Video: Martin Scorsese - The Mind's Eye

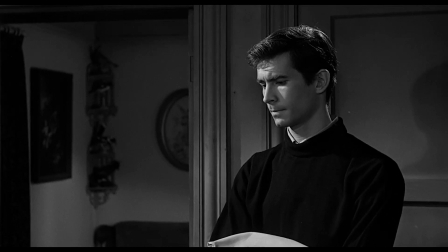[4:09]
And you could begin to see Perkins get just a little bit undone. He goes, oh, something I forgot.
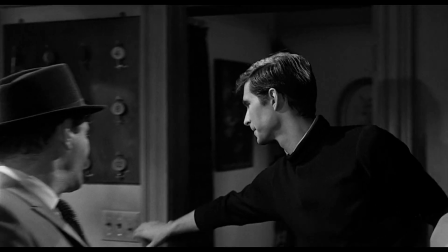[4:14]
And there's a quick cut. He hits the switch, and it cuts the word Bates, bang, like that, a neon, and it cuts right back.
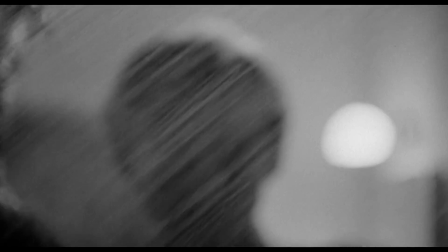[4:20]
That's the knife. That's the knife in the shower scene. You know that's the knife, you've already seen him do it. So that cut becomes a weapon.
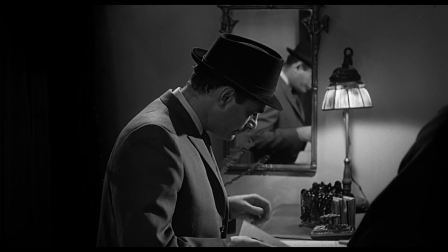[4:28]
But that's not the only thing he's learned from Hitchcock. Because there's a very strange shot.
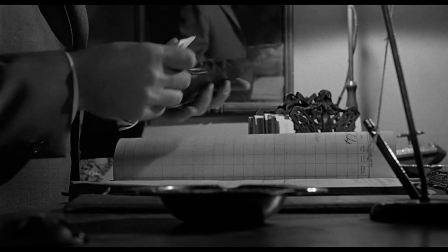[4:33]
Hitchcock doesn't cut to an over the shoulder down. He doesn't cut to an angle looking up at Perkins.
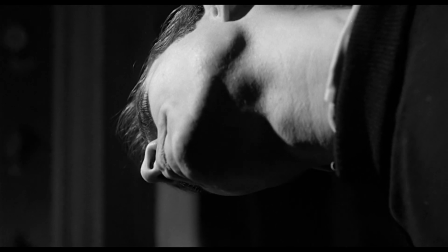[4:37]
He lets Perkins move his head so you see the bottom of his chin for a long period of time. It's very awkward, and it has a real sense of unease about it and tension.
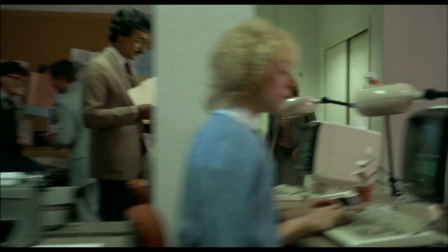[4:46]
And this brings us to our last point. How he uses the camera.
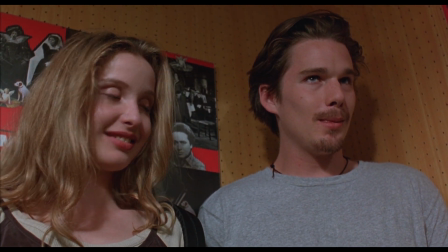[4:52]
Whereas many filmmakers like the camera to be a neutral observer, Scorsese's camera puts us directly in the mind of the character.
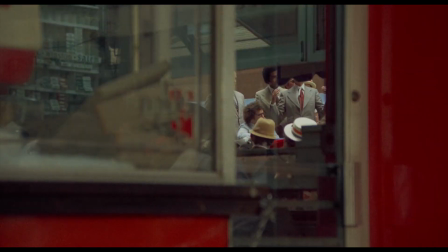[4:59]
With a simple POV shot, he can show us a character's motivation. A telephoto lens can convey paranoia.
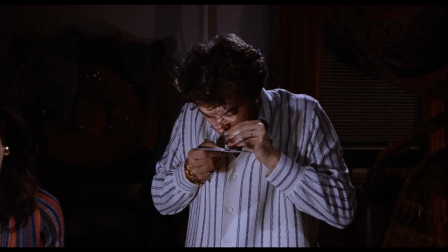[5:05] Who's this guy? Who's this guy?
And a 90-mile-per-hour dolly shot kind of makes me want to try cocaine for the first time.
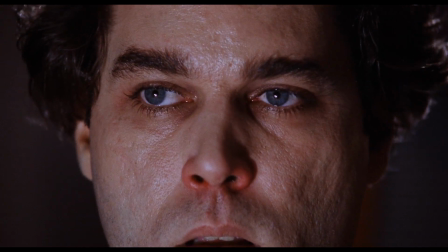[5:12] I'm a rolling stone.
This really stands out when you compare him against other filmmakers.
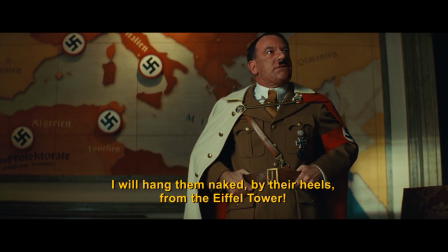[5:19]
In this scene, this goofy-looking man is very upset, and the camera doesn't move.
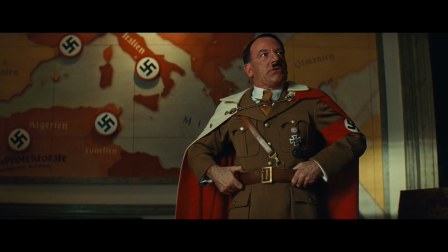[5:24]
But in Scorsese's scene,
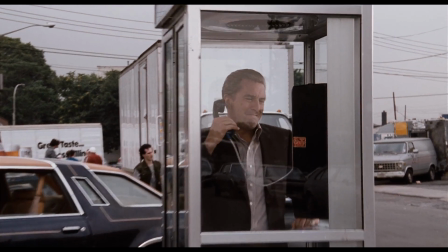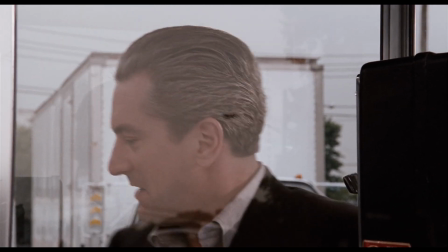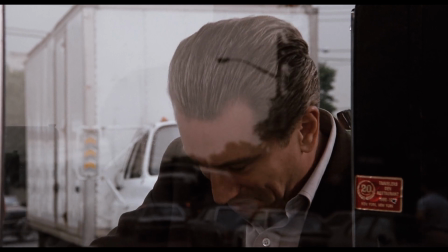[5:35]
did you feel the difference?
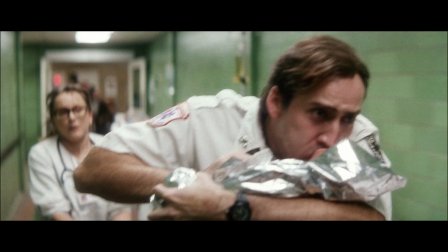[5:37]
Scorsese's visual storytelling can be so clear that without any sound, you can understand what's happening in a scene just by the speed of the camera.
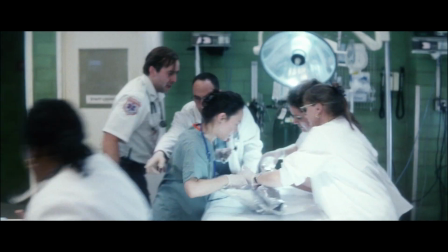[5:45] Where's the pediatric card?
While this baby is alive, we get fast whip pans and tracking shots.
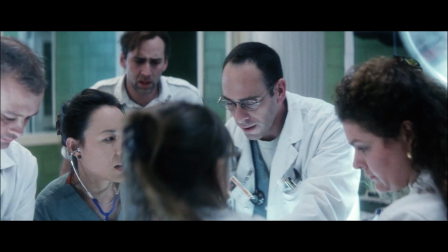[5:51] But when the baby doesn't make it, I think I got a pulse. I think.
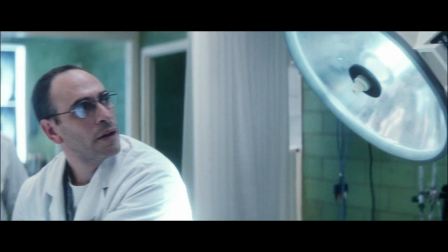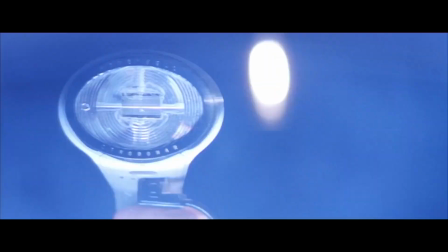[6:02]
that is impressive filmmaking. And there's a whole generation of filmmakers who've been influenced by Scorsese's style.
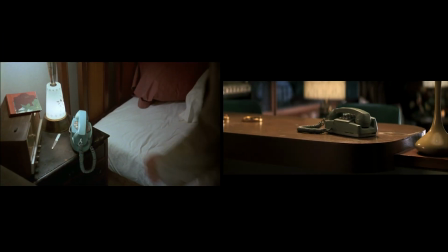[6:08]
I see his dolly shots in the work of Paul Thomas Anderson, his close-ups in Edgar Wright,
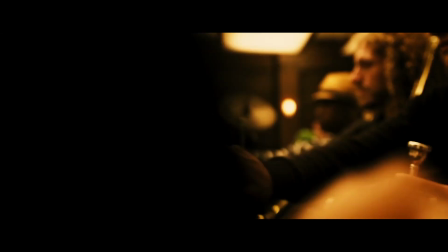[6:16]
and his aggressive editing in Damien Chazelle. Certainly my editor and I, when editing this movie, had Raging Bull on a loop, and But now, let's take it back to the beginning.
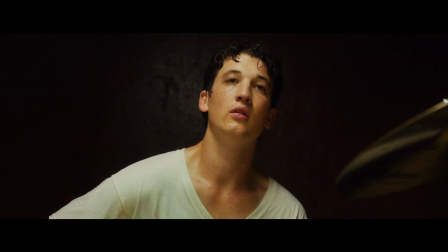[6:29]
After everything we've covered, do we better understand this? You take one image and you put it together with another image, and there's a third phantom event that happens in the mind's eye. I think what Scorsese's kind of getting at is creating subtext.
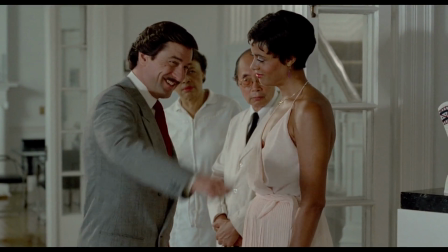[6:46]
That part of the script that you can't really read, you just don't see it on the page. Rupert, he's saying he wants us to go.
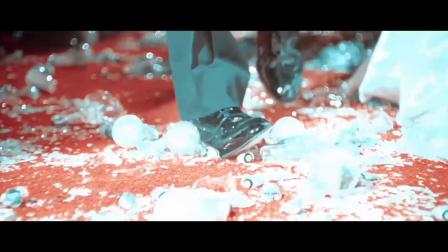[6:53] No, he's not saying that.
It's why his movies feel so rich and full, because you're always being given this second layer of information and meaning to the story.
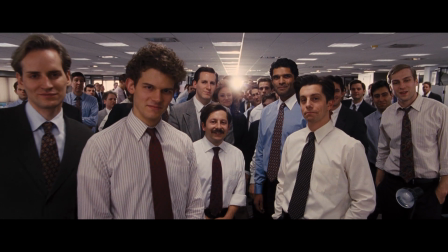[7:05]
And this makes me really happy because while so many filmmakers try to accomplish everything through writing,
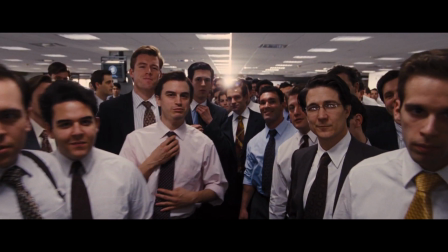[7:10]
it's comforting to know that we still have an old master like Scorsese who can do all that they can just with the visuals.
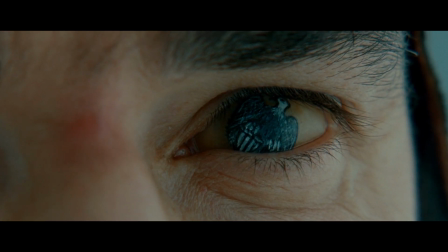[7:16]
Someone who can simply set up a villain with an extreme close-up, scare us with a few cuts, He looked like he was gonna enjoy it.
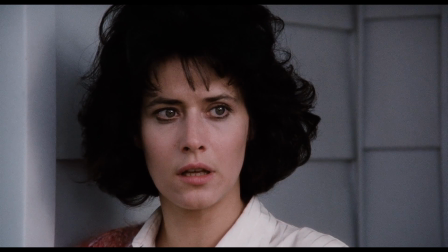[7:26]
Yes? and tell us why people get married.
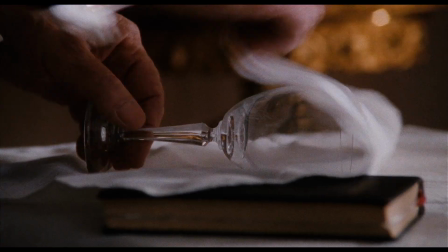[7:33] With just one cut. Mazel tov. Thanks for watching.